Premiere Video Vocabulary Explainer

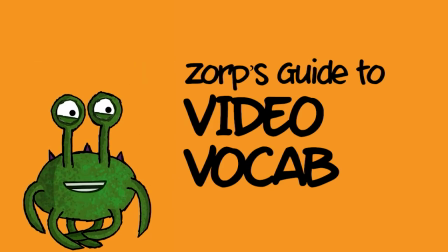0:00 Greetings, humans. I am here to explain 10 video editing terms you must understand before certification.
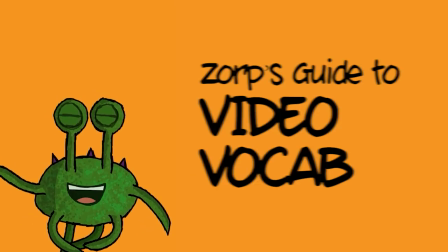0:06 Please remain calm. Most of them are less dangerous than they sound. B-roll.
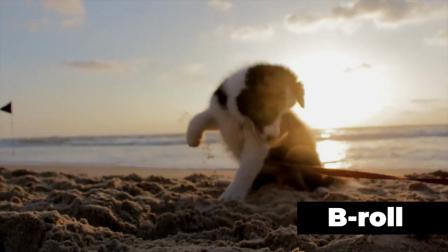0:12 B-roll is extra footage that supports the main story. People use it so viewers do not have to stare at one talking face forever.
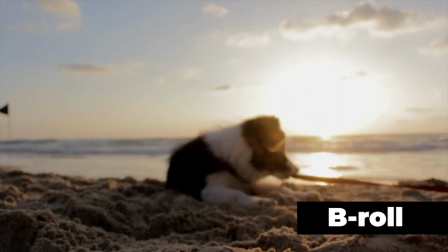0:19 For example, I am talking, but instead of staring at me, you're looking at a puppy.
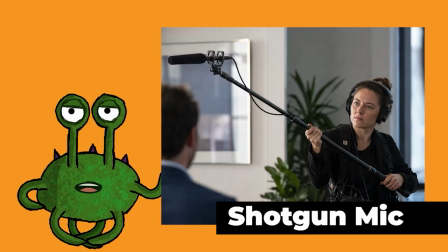0:27 Shotgun mic. A shotgun microphone records focused sound from a distance.
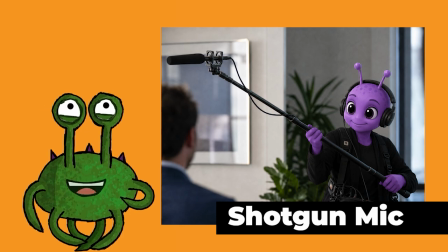0:32 Despite the name, it does not launch anything. Disappointing, but useful.
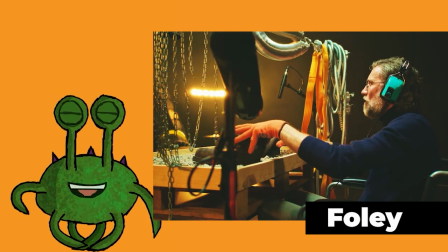0:37 Foley. Foley is sound added after filming.
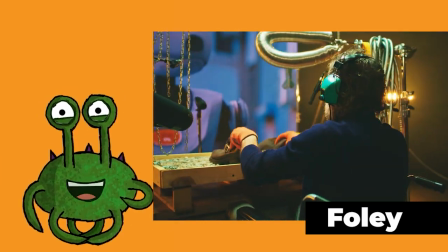0:42 Humans recreate footsteps, doors, crashes, and dramatic snack crunching because reality is apparently not loud enough. Pan.
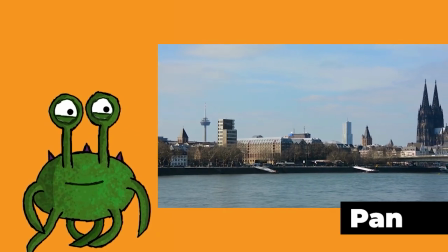0:50 A pan is when the camera moves left or right from one side to another, not to be confused with the cooking pan, which humans also seem emotionally attached to.
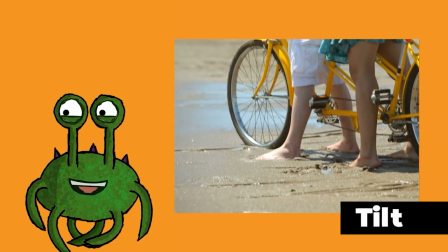0:59 Tilt. A tilt is when the camera moves up or down.
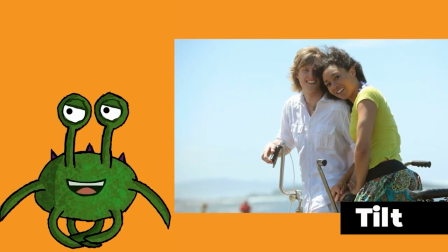1:04 Humans use this to reveal tall buildings, dramatic skies, or someone's questionable outfit.
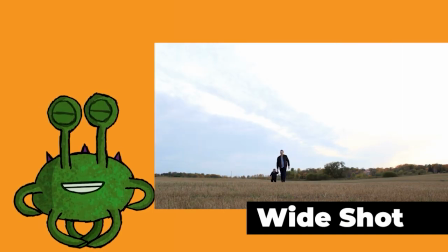1:10 Wide shot. A wide shot shows the subject and the environment around it. This helps viewers understand where the scene is happening. Rule of thirds.
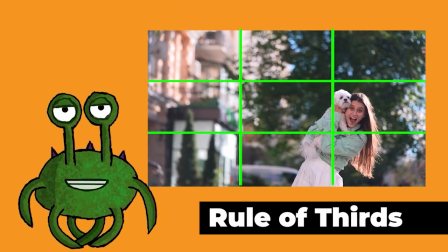1:20 The rule of thirds divides the screen into a grid. Humans place important subjects along the lines to make the shot look less accidental.
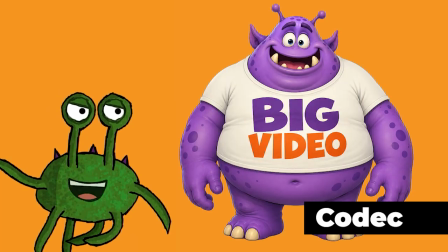1:30 Codec. A codec compresses and decompresses video.
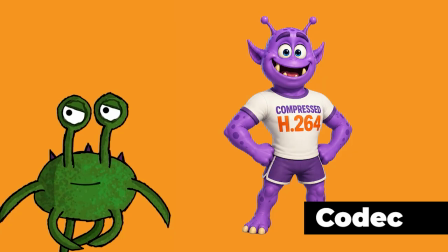1:34 It takes a huge video file and turns it into a smaller playable file such as H.264.
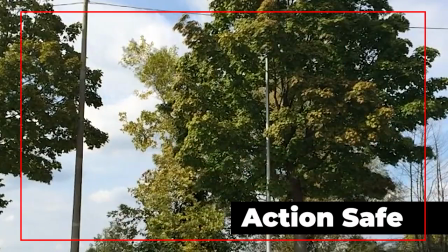1:41 Action safe. Action safe is the area where important movement should stay visible.
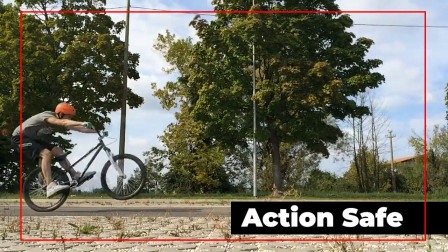1:46 Keep the important action inside this zone so screens do not cut it off. Title safe.
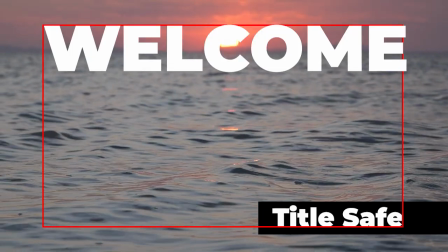1:52 Title safe is the safer inner area for text and graphics. If humans put words too close to the edge, the screen may betray them. You now know 10 important video terms. Your certification readiness has increased by approximately 12%. Congrats.